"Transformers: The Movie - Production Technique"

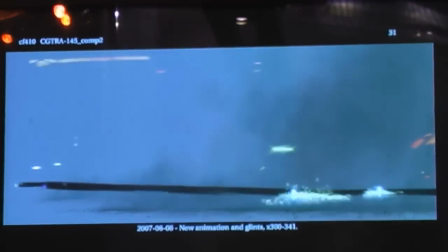(8:05)
And the compositors would put this great treatment on top of that for all these glints and flares that when seen by themselves, again,
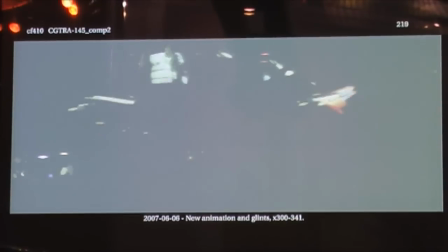(8:13)
sort of look like something from Las Vegas. But when you see it in the final shot, it really does help them feel more like metal.
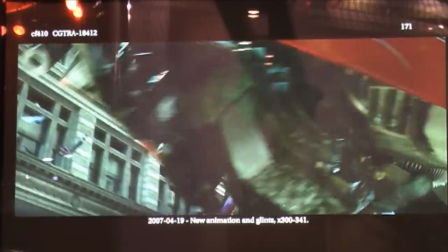(8:21)
Because when you look at cars out in the real world and there's a bright sunlight on it, it flares out completely, you get these nice glints that run across the metal.
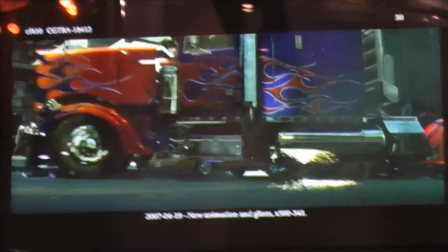(8:28)
So we tried to make sure that we had all that in there. The only things we really ray traced were the glass and some of the pipes, especially when their faces were close to them.
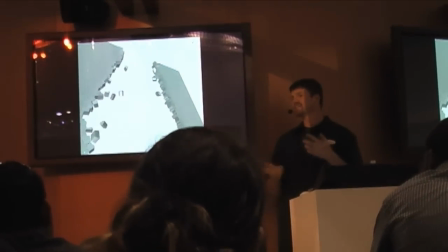(8:38)
We knew we'd be doing building destruction, so I always like to bring along early tests so you can see as we develop the process and what it might look like.
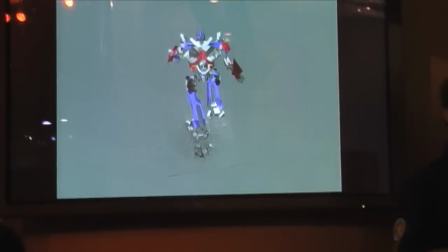(8:45)
And of course with 30 foot tall robots running around the city, you know you're going to be doing footprints.
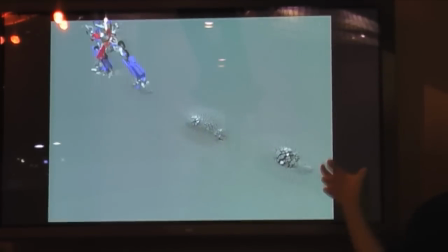(8:50)
So we had a system design where we could just lay out NURBS patches and generate footprints very quickly.
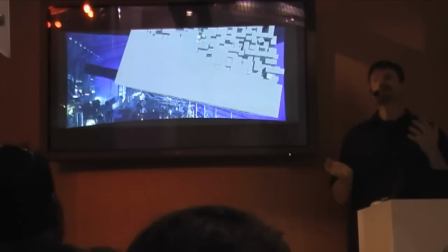(8:56)
We had this cube transformation that was pretty undefined. It was like, well, what is this really?
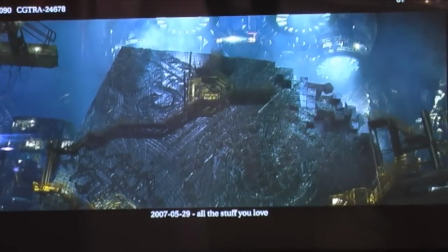(9:01)
So this was a plug-in that Nigel Sumner wrote using the MyA particle engine and with it he had full animation control over it.
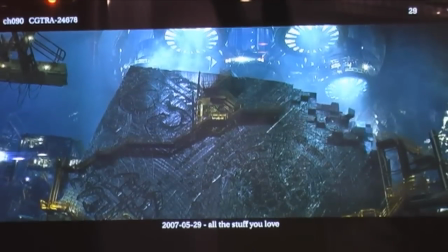(9:10)
So we were able to do a lot of different iterations on it very quickly in order to come to something that the director was pretty happy with.
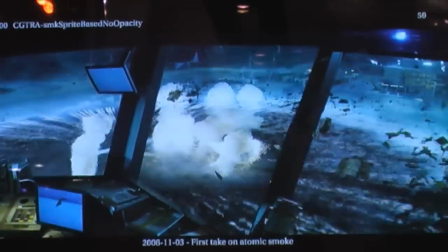(9:17)
Additionally, with Michael Bay film, you get to do a lot of destruction. And there's nothing more fun as a CG artist than doing a lot of destruction every day.
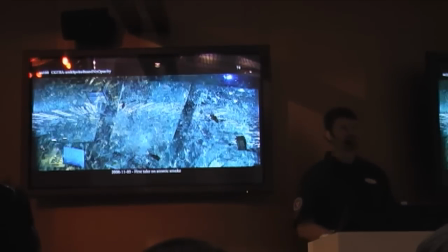(9:27)
So here you see some rigid destruction from Blackout's Blast.
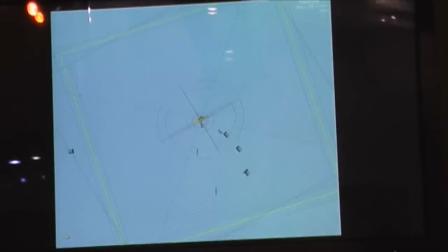(9:31)
For the concussion wave we would do fluid sims to get a lot of the cooler effects that went with it.
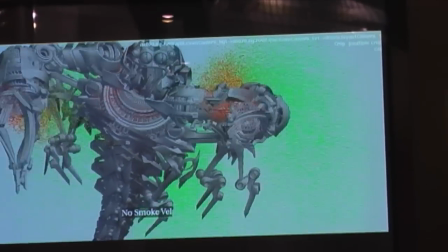(9:36)
And then we did a lot of particle sims in our proprietary engine for things like sand.
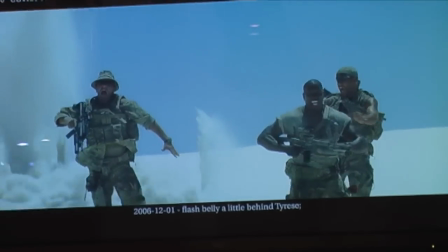(9:41)
And this is one of my favorite shots in the film. I often say this is how we felt when we'd have our transmissions with the director during the day.